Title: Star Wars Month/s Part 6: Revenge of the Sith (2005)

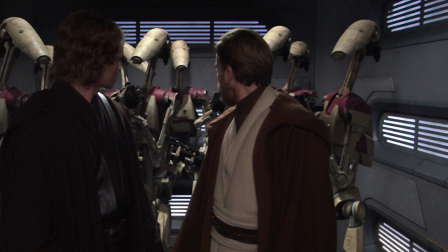[12:30]
It's like Lucas was fully aware of how pathetic they were. so he just decided to have fun with it.
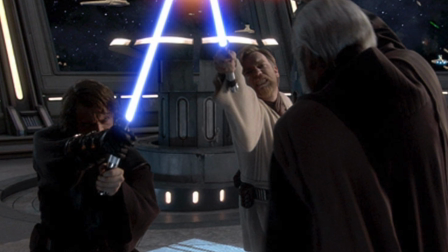[12:35]
This movie has by far the most lightsaber battles of all the films, and unfortunately, this does mean we will have a lot of mixed results.
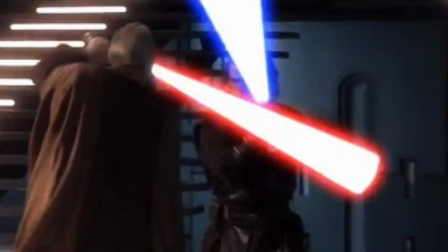[12:43]
The first lightsaber duel with Count Dooku is cool.
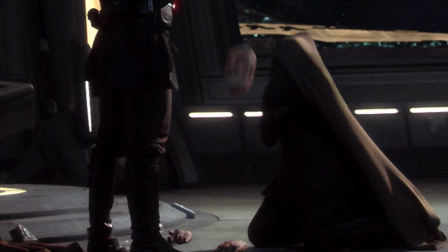[12:46]
It's a lot more faster and fun than the one in the last film, and we do get to see a bit of Anakin starting to embrace his dark side.
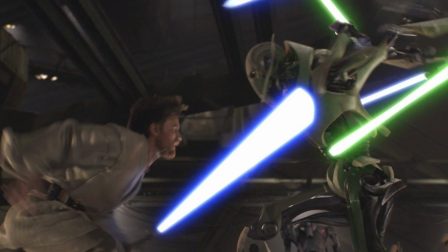[12:54]
The fight with General Grievous is cool, but short.
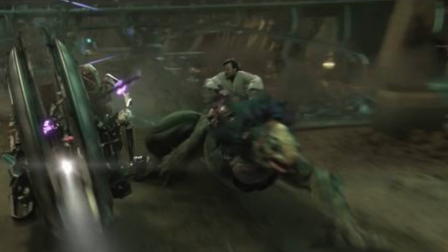[12:57]
It lasts for only a couple minutes, although it still is very exciting as Obi-Wan chases him on top of a lizard,
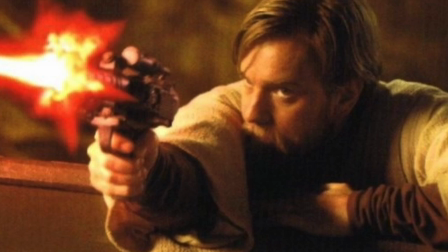[13:03]
as Grievous rides inside of a giant robotic hamster wheel and Obi-Wan gets to kill him with a good old-fashioned blaster.
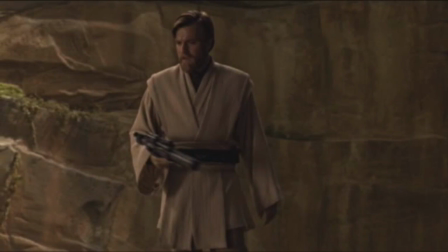[13:10]
I love the line, so uncivilized, that he says after he kills Grievous. The fight between Mace Widu and Palpatine is... awful.
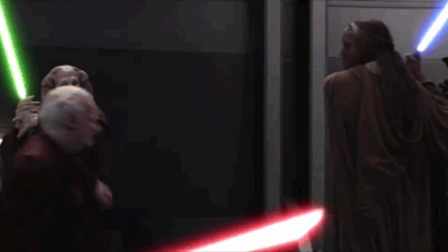[13:19]
It's slow and it's awkward and the CGI double that they use for Ian McDermott is just atrocious.
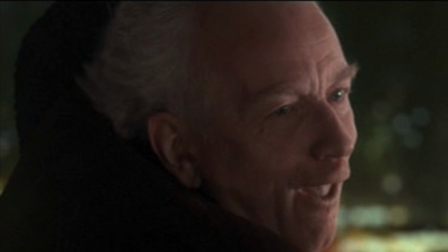[13:25]
Ian McDermott, as usual, just makes these really silly and over-the-top faces that just make me laugh.
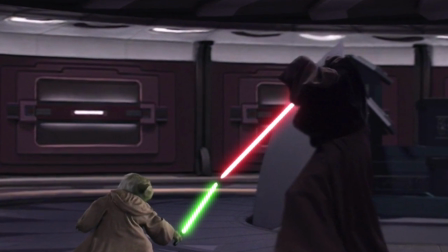[13:31]
The fight between him and Yoda might be my favorite in the film. It actually makes use of the Senate.
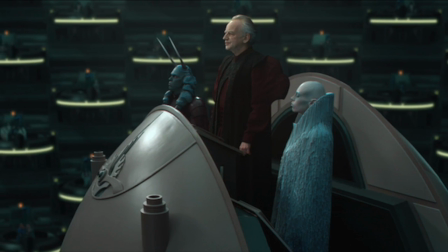[13:38]
One of the most boring locations in any of the Star Wars movies. It's like they were just thinking, well, you know what?
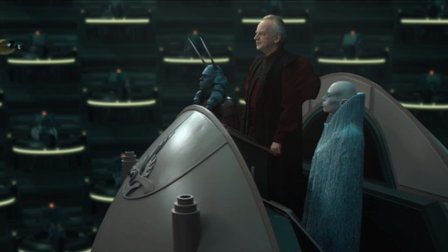[13:44]
Nobody seems to like these Senate meetings, so let's just put the Senate to good use.
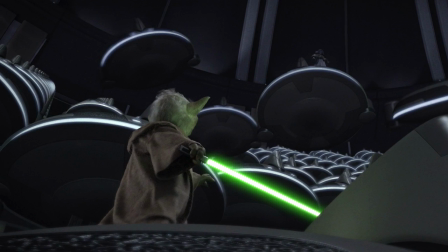[13:48]
As we see Palpatine launching all the balconies at Yoda, and him dodging them and throwing them back at his face, we actually get to see Yoda use the Force again.
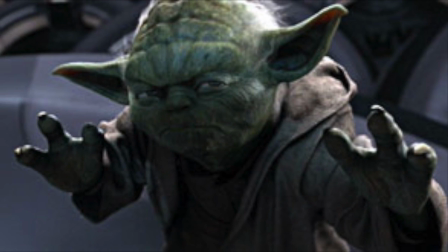[13:57]
He puts his lightsaber away and just fights back with the good old force.
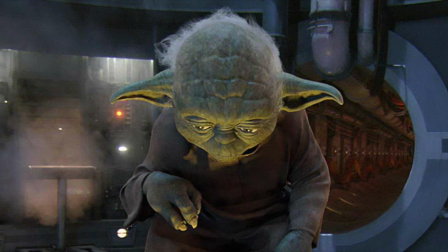[14:02]
Though I'm still kind of annoyed that after simply getting blasted off of the balcony, Yoda just gives up just like that.
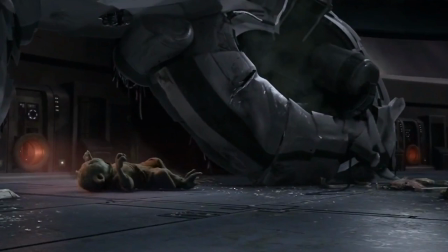[14:10]
Here's a simple way to fix this. After Palpatine blasts Yoda off the balcony, Yoda hits the ground and breaks his legs, which is why he uses a cane in the original trilogy.
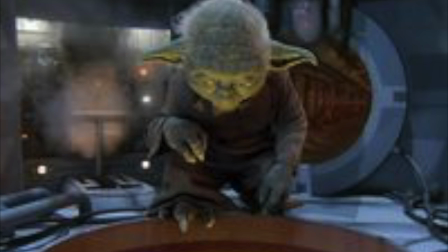[14:20]
And it would have given him a much better reason for giving up.
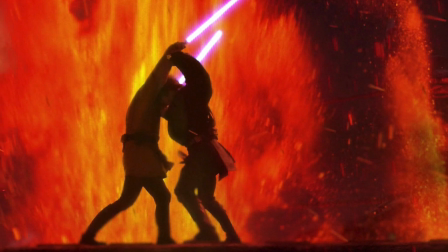[14:23]
The final lightsaber battle between Anakin and Obi-Wan should have been very powerful and emotional,
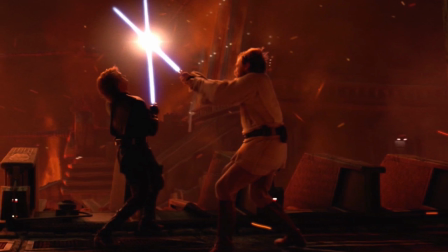[14:29]
but unfortunately it is very choreographed. Entertaining, yes, but as everybody has said, it just feels too much like a dance.
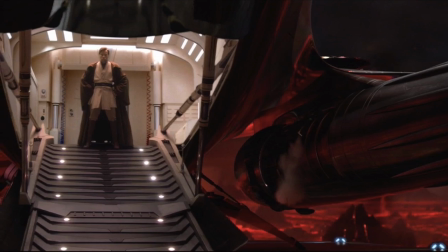[14:37]
When there is dialogue, it's pretty terrible. The moment leading up to the fight is supposed to be very emotional.
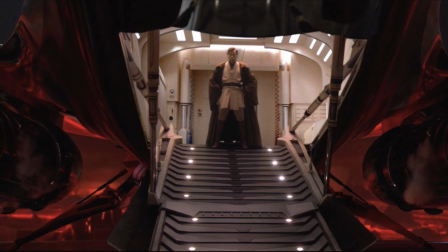[14:43]
There's this beautiful piece of music playing over it, Ewan McGregor is giving a really good performance, but Hayden Christensen as Anakin just ruins it.
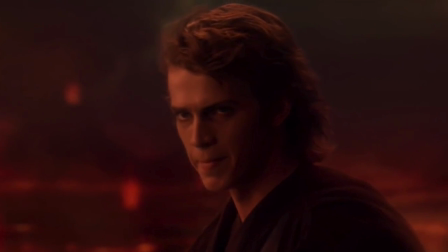[14:51]
He goes back to being the whitey spoiled brat that he was in the last film. It's certainly cool the different places where they fight during the duel.
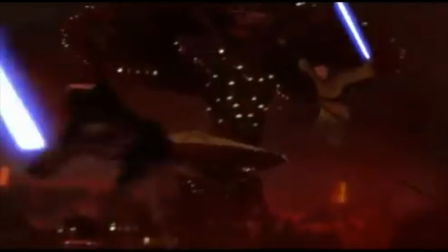[14:59]
They fight balancing on pipes, they even swing on ropes and clash in the air, and they duel on floating pieces of machinery over lava.
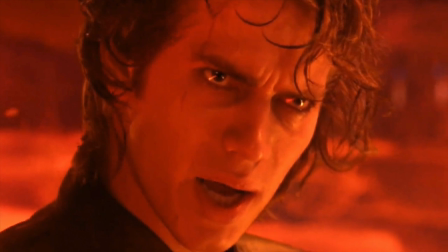[15:07]
And again, when they do go back to talking, it's just cringeworthy. As Anakin says one of the dumbest lines in the series, from my point of view, the Jedi are evil.
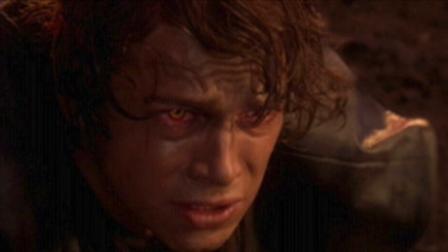[15:16]
The fight ends with Obi-Wan slicing Anakin's legs off, and we have another very good scene,
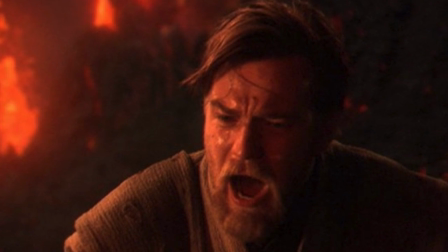[15:22]
as Obi-Wan shows Anakin just how sad he is that he's turned to the dark side and done the things that he's done,
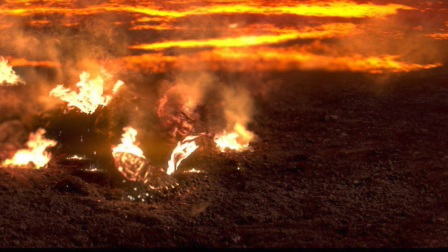[15:28]
and how awful it feels for him to have to do this. Though it still is very, very, very cruel of Obi-Wan to not just put Anakin out of his misery.
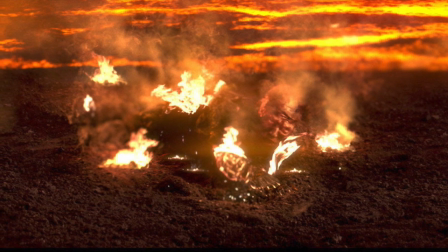[15:37]
I mean, I know Jedi shouldn't kill and blah blah blah, but what's really better? Killing them in a quick and painless way, or leaving them to burn in agony?
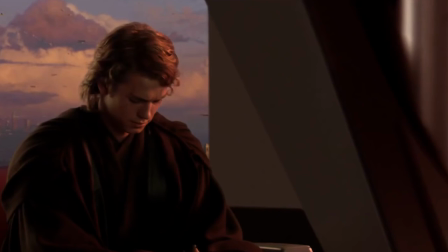[15:45]
Speaking of emotion, this is by far the most emotionally powerful film of the prequels.
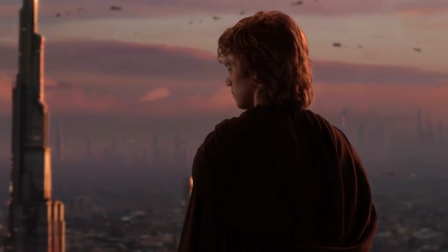[15:50]
The scene of Anakin making his decision in order to save Padme is a powerful scene because there's no dialogue.
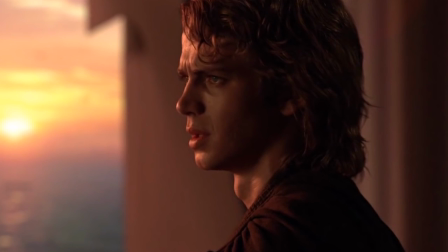[15:57]
Instead of having endless scenes of him saying, I don't trust the Jedi Council anymore, we just have him sitting there and we see in his face the turmoil that he's going through. And while his turn to the dark side is still way too fast,
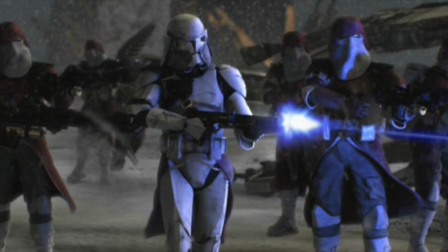[16:10]
this was a nice scene nonetheless. we also have the scene where the Jedi are killed off again with little to
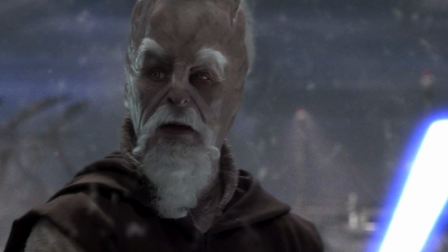[16:17]
no dialogue they conveyed so much emotion we see the Jedi's reactions to being betrayed by their own troops after a
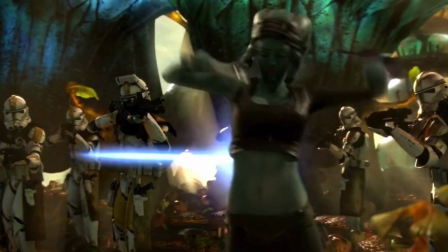[16:23]
thousand generations of them being the guardians of peace and justice they're now done for it's these scenes that don't have any dialogue there
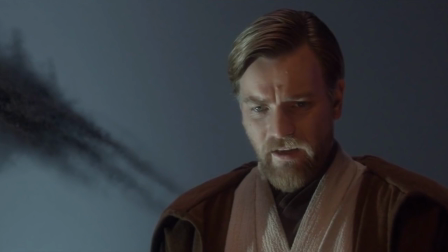[16:31]
are the most powerful ones and when they do have dialogue it often takes away from what could be a very emotionally powerful scene.